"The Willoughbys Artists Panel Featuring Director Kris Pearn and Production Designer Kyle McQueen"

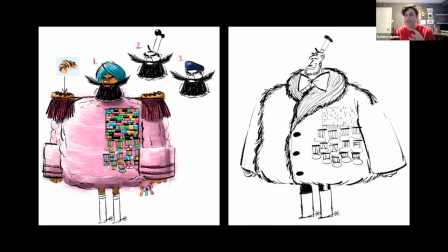(29:02)
And so, Pete had some really great early designs, but again, I want to try and take them further and go along this idea of this sort of sad clown, this man wearing his costume, who ultimately inside is sad, but creates these things, these objects that bring so much joy to the world.
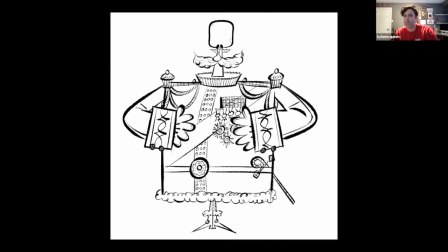(29:20)
So that irony was really fun to play around with in his design. And when I was writing the script,
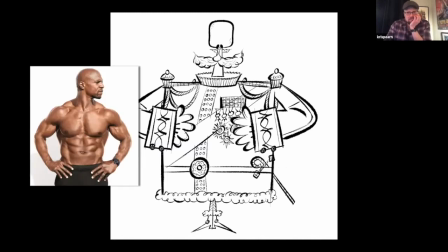(29:26)
very, very early on, sort of knew I wanted to work with Terry Crews again. So I'd worked with Terry on the Cloudy franchise, and one of the things when you meet Terry is like, he's an ex-NFLer, and he's got this movie star sort of confidence, and he walks into the room,
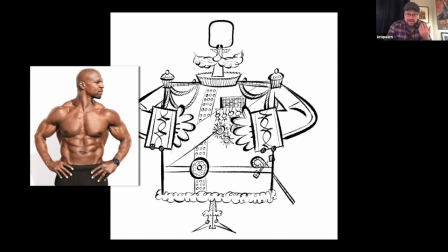(29:43)
you feel the air change, and he's very intimidating. And then the second you get to know him, he's this sort of artistic,
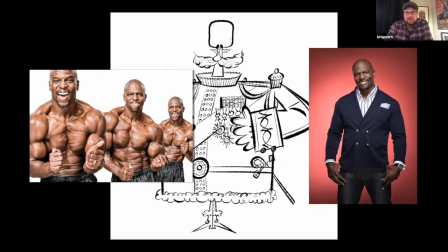(29:50)
goofy guy who will kind of almost, give you anything. Like, he's just such a joyful human being. And, over the time of working with him on 2 movies, got to meet his whole family and stuff. And so there's a whole theme that I sort of felt like he represented, which is sort of, tough exterior, sweet interior.
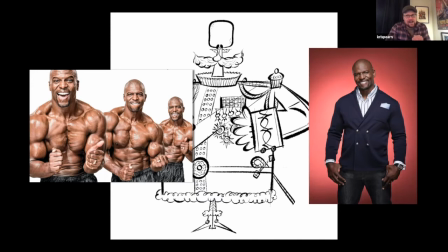(30:08)
And that sort of felt right for the voice. And so very early on in the writing, I was trying to get that into that character.
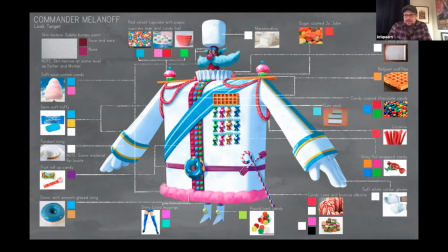(30:15)
And then, like, Kyle, you picked that up in terms of like how to illustrate that, the idea that there's like a sterility that is like not necessarily presenting joy, but the joy is there if you look for it, right? Yeah, and it's
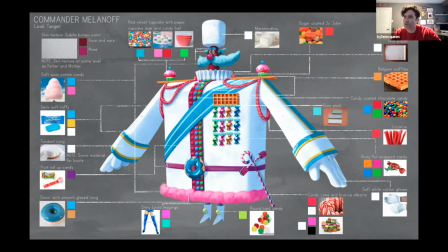(30:29)
his exterior is sort of artificial, and it's not, he's sort of hiding himself, and like an expensive cake. Exactly.
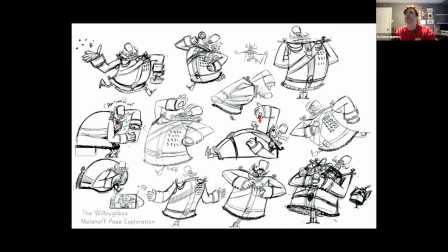(30:43)
And so that was really fun, pushing color, but really it goes against who this person really is. And with these great designs, so Sarah Keeley did these amazing illustrations, and we love them for like the cartooning and the broadness.
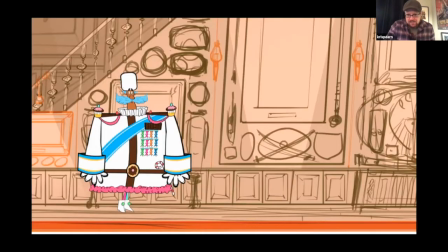(30:58)
And this led to Eric Burnett, one of our animators, did a 2D test, just using, I think he was using Flash for this.
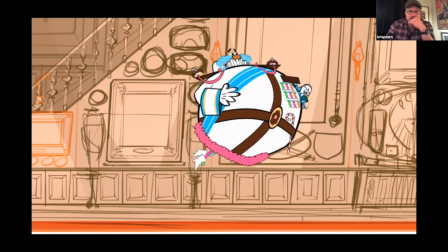(31:06)
But one of the things that we started to feel, and this is basically a whole thing's a Polaroid, like it's a process.
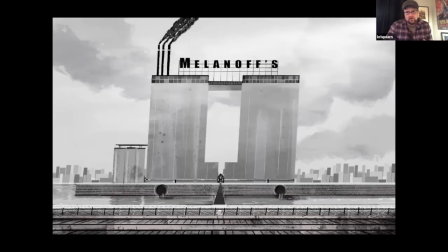(31:14)
But as we started to work with the voice, as we started to sort of fit him into the world, that idea of repression sort of felt necessary. And so all of those kind of early broad designs, while they informed us, they sort of felt like wrong for the statement of the character.
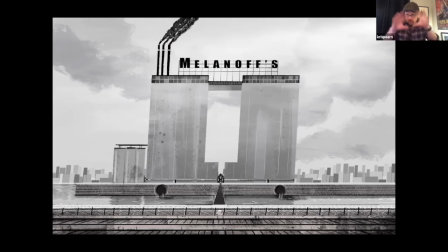(31:30)
And then when you did this drawing, suddenly the whole world of Melanoff latched in for me. Do you want to talk about what this represented? Yeah, and it was sort of a reflection of him, this sort of cold, shut off place away that kind of tries to keep attention away from itself and keep the outside world out.
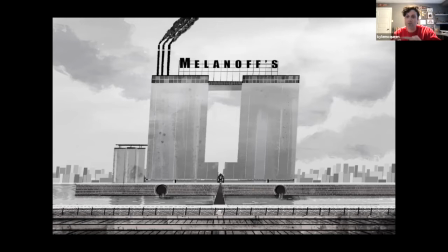(31:49)
And that theme connects directly with the Willoughby house and the Willoughby family, and ultimately Tim. And so trying to find an extension of his personality in this place, yet when you crack that surface and you go inside, there's all this luscious color and beauty inside, and all this joy.
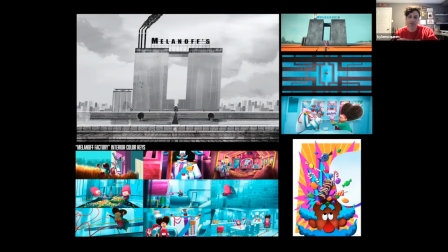(32:09)
So that was really fun to play around with. And the monochromatic feel, again, it's a contrast to the warm autumnal palette of the Willoughby house, and then
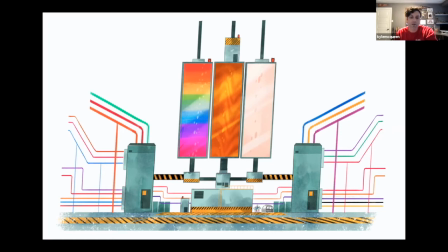(32:18)
we could layer that rainbow color on top of that and really get something that felt really fun.
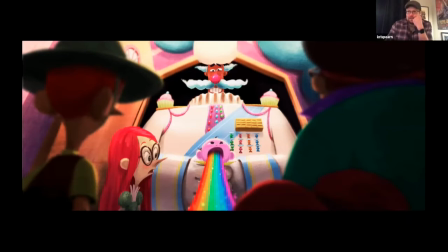(32:25)
And the idea of like a trapped rainbow is a big theme for our film, right? And we loved like the nod to Wizard of Oz, that somewhere over the rainbow your dreams will come true. And also, with eyes wide open, we knew that the rainbow is a symbol of freedom and pride and change and growth.
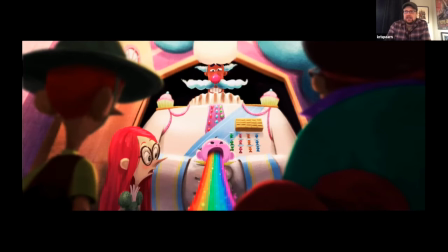(32:43)
And so we really wanted to lean into, I think, that metaphor throughout the whole film.
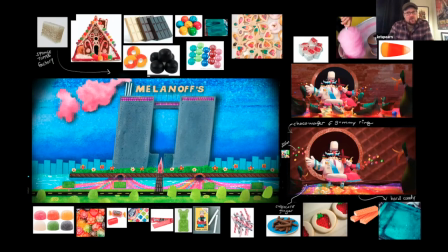(32:48)
One of the things that we had to sacrifice in the story, which is always, I think, fun to show, is Melanoff's backstory. So when we were developing the script, from the book, there was this whole tangent that explained how the commander became,
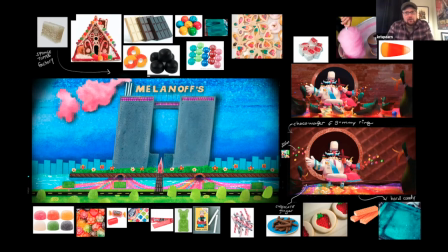(33:02)
an orphan himself, how he lost his own family. And we were trying to find a fun way to kind of explain his dysfunction. And one of the ideas was like, what if we put a cartoon in the cartoon?